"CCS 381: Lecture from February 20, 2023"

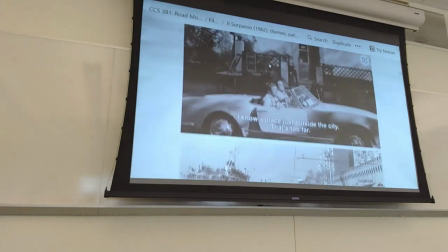31:26 So you see how the driving represents Bruno's approach to life.
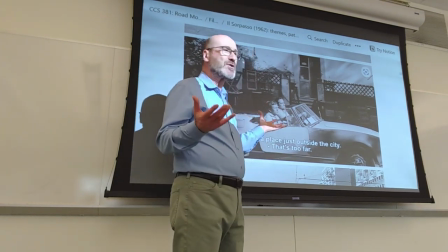31:32 They get to this trattoria for this Ferragosto lunch, but the trattoria is closed.
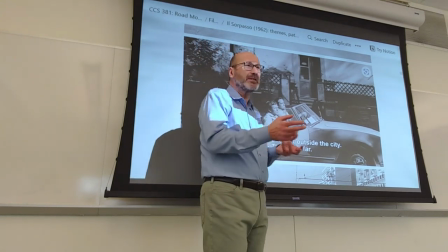31:40 Because even the people at the trattoria want to enjoy Ferragosto,
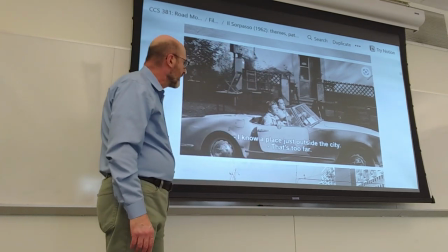31:44 want to enjoy this typical holiday and so Bruno says don't worry
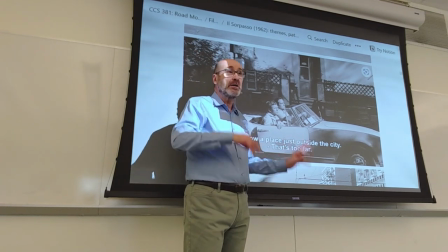31:50 there is another place it's not too far Roberto says yes it is too far no no because the
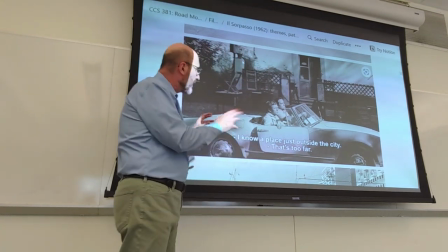31:55 car is fast notice that the car itself is symbolic of Bruno right
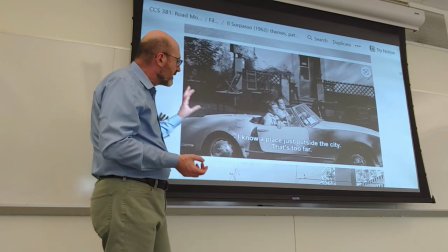32:00 it's a fast car and has one shiny side but
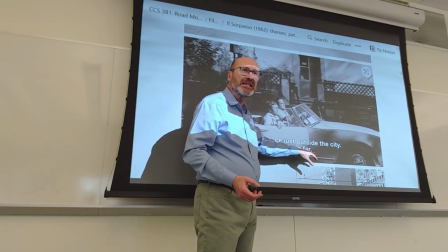32:05 another side where you can see that paint is missing so it's kind of broken also,
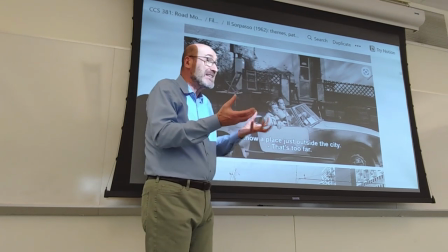32:11 was not repaired and this is a representative indicative of Bruno's life which is not
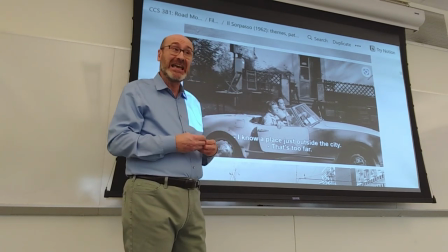32:16 well put together or well maintained it was a genius intuition to keep the
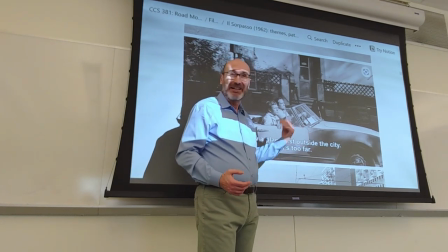32:22 car, they got this car from a garage the producers, the director and they decided let's leave it like that let's start shooting with the car as it is let's not fix the
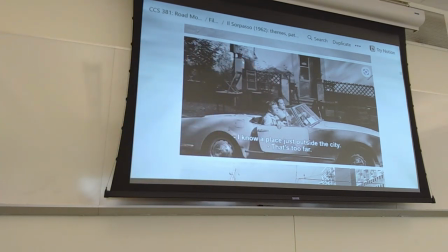32:33 paint and it's really a brilliant way to represent Bruno's life.
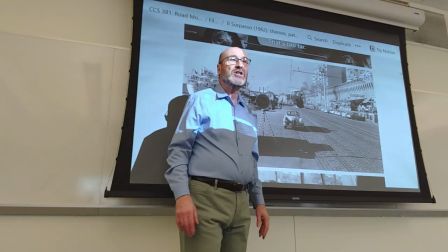32:40 They finally get, they drive around a lot. They finally get to Civitavecchia, which is a port, major port near Rome.
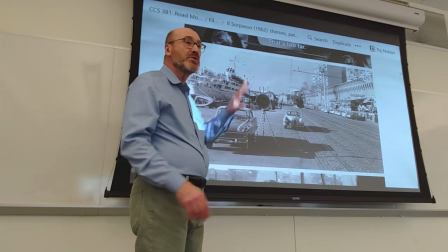32:48 This is where the ships going to Sardinia, for example, leave from.
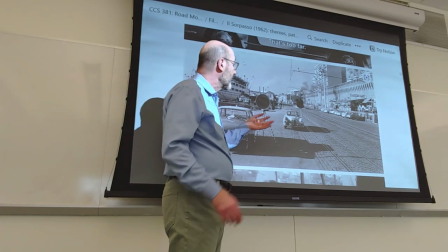32:54 And they have lunch in this trattoria.
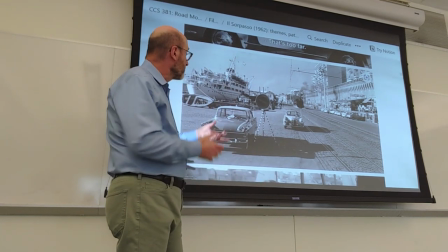33:00 They have a fish soup. The place is about 50 miles from Rome.
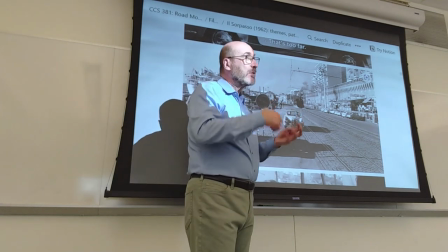33:05 OK, so they've already left whatever is the familiar environment of Roberto.
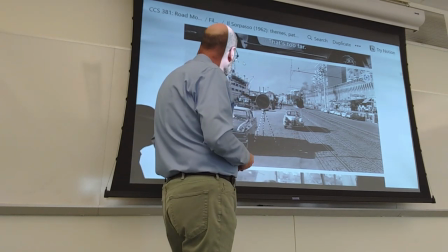33:11 And Roberto will never go back to Rome, in fact, right?
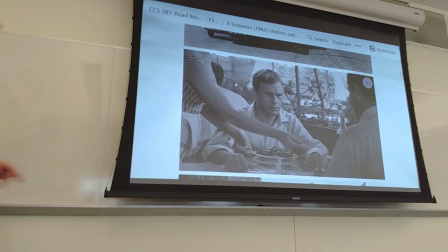33:19 So they finally have this fish soup. Guess what? Roberto doesn't like a fish soup.
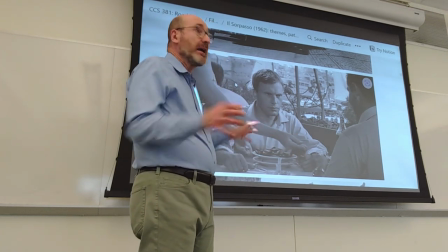33:25 But it's Bruno ordering for him. And Roberto cannot say anything, doesn't say anything.
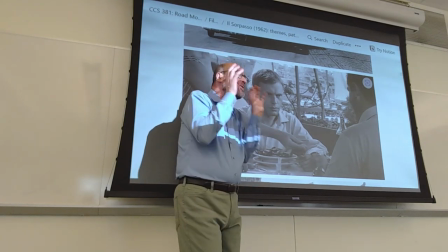33:30 And look, Roberto is kind of angry, at least with frowning in anger,
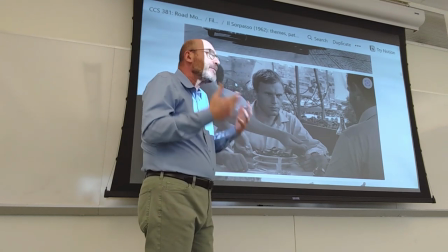33:36 and does this a lot. never finds a way to take charge
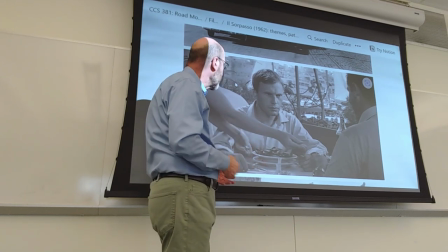33:41 again is psychologically hostage to Bruno
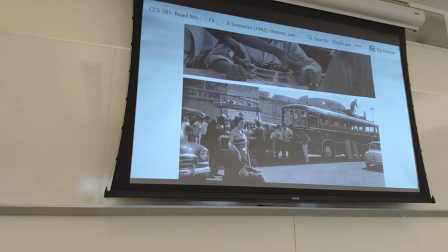33:47 because Bruno is so intense so after the lunch
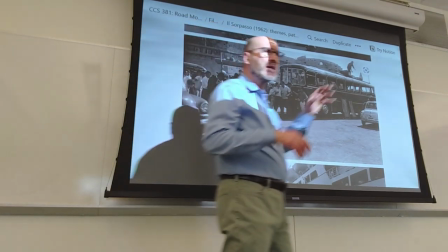33:52 Bruno goes takes a room because the trattoria is also a pensioner they have bedrooms
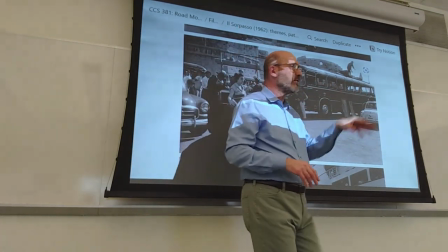33:58 so very typical Italian style says I'll take a room and go for a siesta right to rest but in fact it's It's not even that.
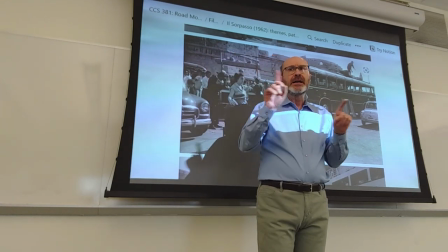34:06 He has a plan, Bruno. He will call in to have a bottle of water delivered to
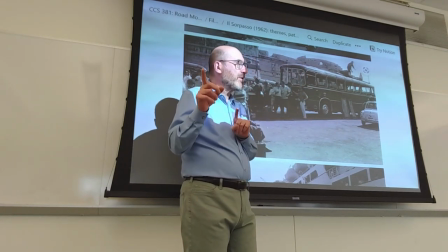34:15 his room because he wants to have sex with the young waitress of the place.
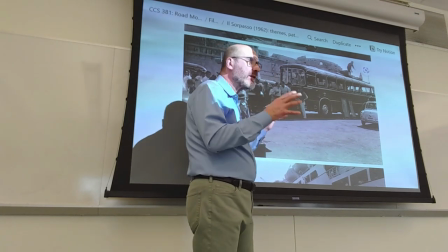34:23 And while this is allegedly happening,
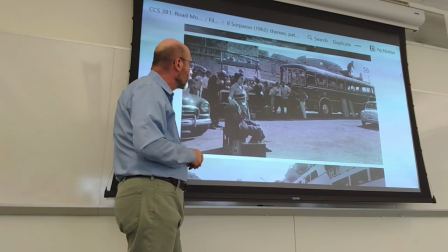34:28 because in fact we'll know that the waitress will refuse to have sex with
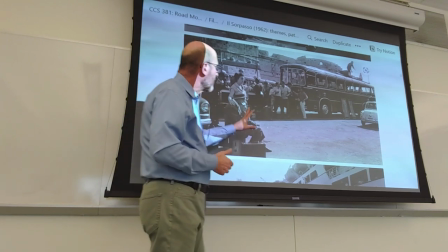34:33 Bruno Roberto tries to catch a bus
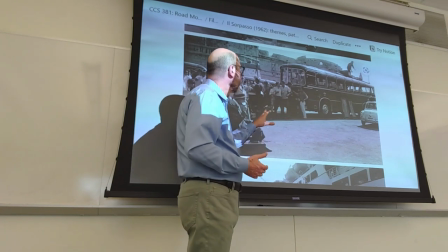34:38 not to go back to Rome but to go back to go to find and
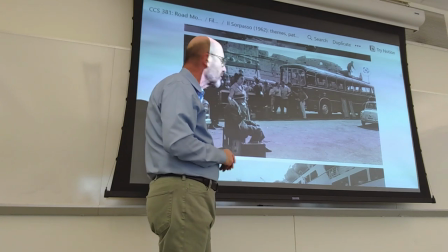34:43 visit his relatives near your signal so he's trying to go farther north
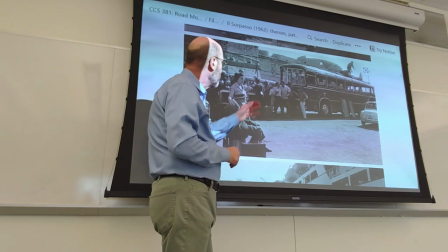34:48 into Tuscany but even there he will be grabbed by
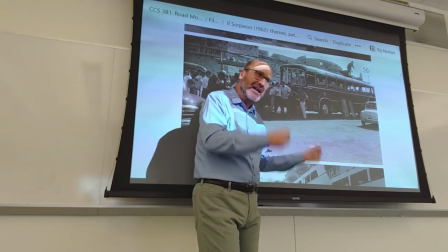34:55 Bruno Bruno finds him takes him away takes him back to the car and says okay you want to
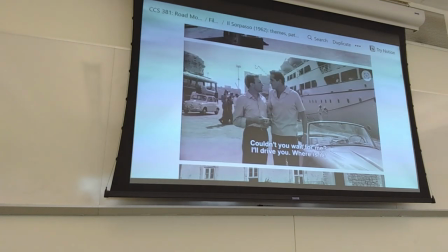35:01 go see these relatives I'll take you there right and it's golden right you see that Roberto is hostage to Bruno so they go visit these
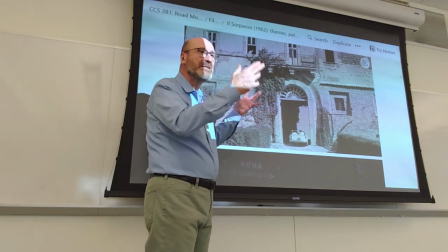35:15 relatives who live in this kind of castle this palace in the countryside near gross
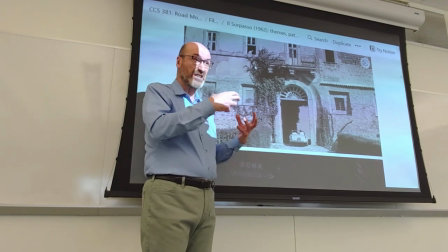35:22 settle in southern Tuscany so this is part of the representation of old versus knew,
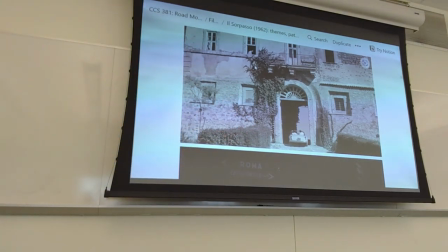35:29 right, this is the opposite of modern life